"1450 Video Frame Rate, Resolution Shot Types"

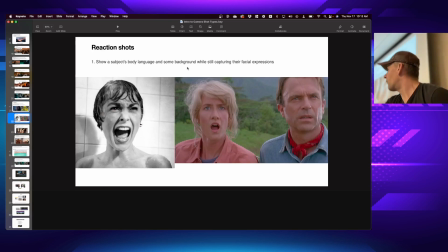[41:25]
You think, I mean, think something like Gimbal would be worth it? 'Cause I mean, It depends. If you're going to do a lot of that stuff, yes, most people live on a gimbal. But there's also the option for the non-electronic gimbals, like the handheld stabilizers.
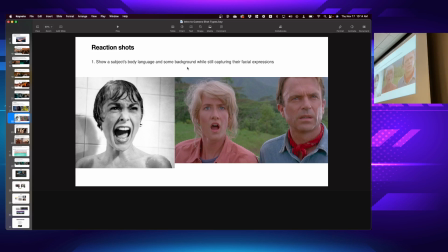[41:42]
That a lot of people swear by, and you pick those up and use them forever, but they take a chunk of practice to get real fluid with them. All right, the next couple shots, reaction shots, you know, is not necessarily a different style of shot from a two shot or a cutaway,
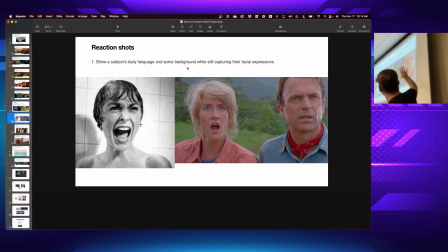[41:59]
or not a cutaway, but a medium close-up shot. But it's more about what is happening in the shot. In this case, it shows when somebody is reacting to it. Now that can obviously be framed a number of ways: two shot, wide, close-up, etc.
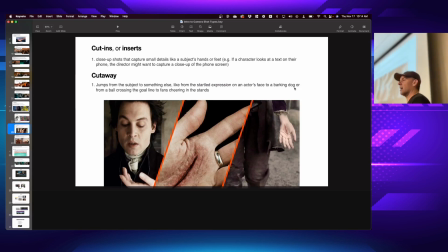[42:11]
But you can see that really you're grasping the reaction. At the same time, a cutaway or an insert shot is designed to add more detail. In this case, from, I forget which Dracula movie this was, but you can see both first with this medium shot, medium close-up shot, that he is looking down at his hand.
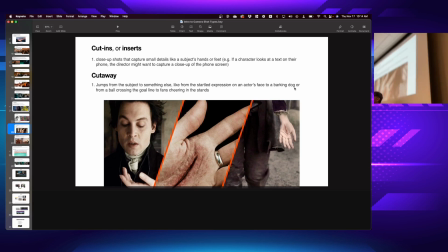[42:29]
The cutaway shot is looking down from his perspective at the hand. So then cutting to yet another angle, it's basically adding additional shots of different
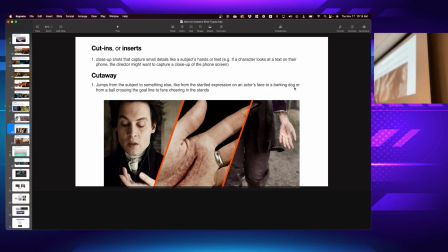[42:42]
angles to be able to further tell the story. It's one thing to connect with him emotionally if he's looking down at his hand and he's like, you know, you really, at that point, have to, like, he has to really show the emotions on his face for you to feel anything.
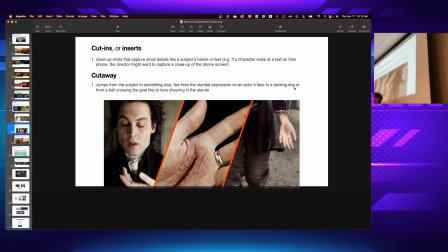[42:56]
But how many of you get that second shot and you go, oh, and then you get to the third shot and you're like, oh, right? So these insert or cutaway shots give us further context. So what sort of shots could you get in here that might provide context to whatever you were doing otherwise?
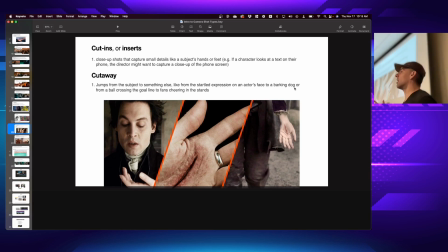[43:16]
Maybe somebody was talking and their hand, maybe they talk a lot with their hands and you want to cut to a close-up of their hands. Or if they were working on their computer, you could cut to a low-angle close-up of the fingers on the keyboard.
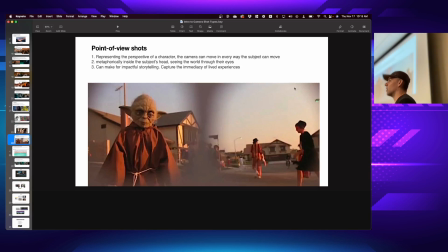[43:28]
Or you could cut to a point of view shot, where you're then cutting over to where you're seeing things as them. And that can be medium. Typically, it's some sort of wide angle.
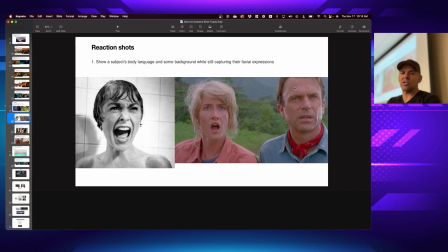[43:39]
But these are some other types of shots that wouldn't necessarily make sense given what we've just shot.
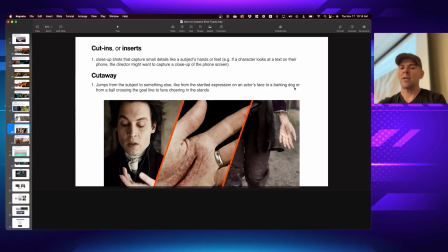[43:45]
You know, right now we were practicing angles, but a reaction shot delivers additional reaction, which draws us into the scene. Cutaways or inserts further add to and tell the story.
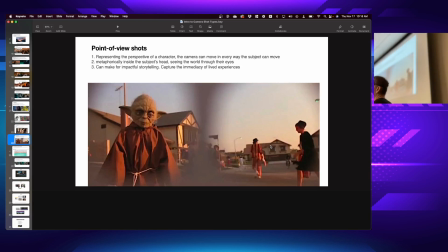[43:57]
And point of view shots momentarily put us in the position of the character that we're inhabiting at the moment. Although there has been a few movies made, certainly a bazillion video games made from a first-person point of view shot,
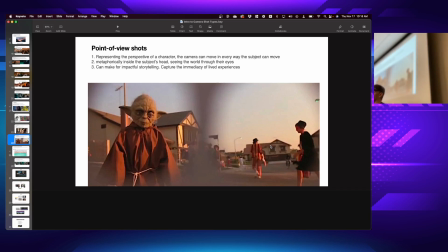[44:11]
but there's actually even been a couple of movies over the last 10 years or so made that were entirely from a first-person point of view,
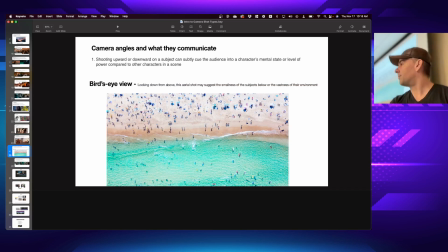[44:17]
which is very unusual. But it is interesting. Huh? the first-person movies haven't done so well, have they?
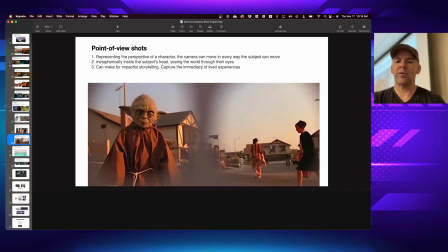[44:24]
I don't know. I don't feel like any of them have torn up the screen, but there was one that I thought was really entertaining. The Johnny, like the action movie, the Johnny. Yeah, or something like yeah, that. something like that. Documentary. Yes, I think that's right. All right. So, okay, so take those clips and you can sit back down for a second.
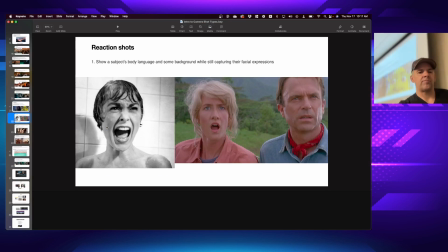[44:43]
I find there's no experience like actually holding your camera and doing it to see what it looks like.
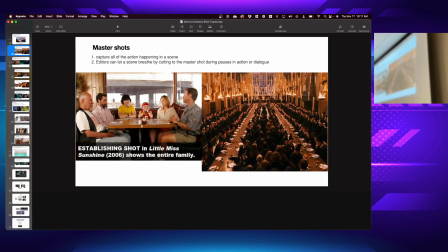[44:53]
All right, let's reinforce that. Take a second, flip your phone back open, go to your photos, and start to flip back through those. Mentally see, I want you to think about a couple things. What do the different angles communicate about the story? Do you have a different feeling when you see the wide angle versus the medium
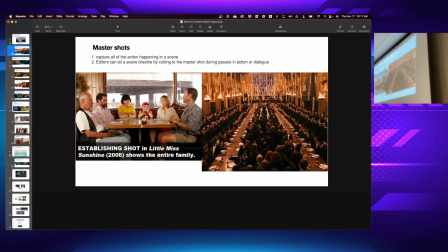[45:13]
shot versus the close-up shot versus the extreme close-up shot?
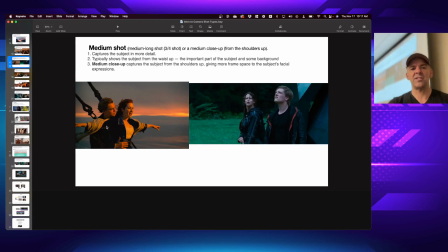[45:19]
Take just a second and flip through those.
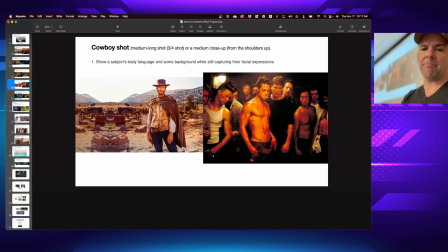[45:22]
How does it change the feeling when there's two people clearly in the frame or when we're looking over somebody's shoulder?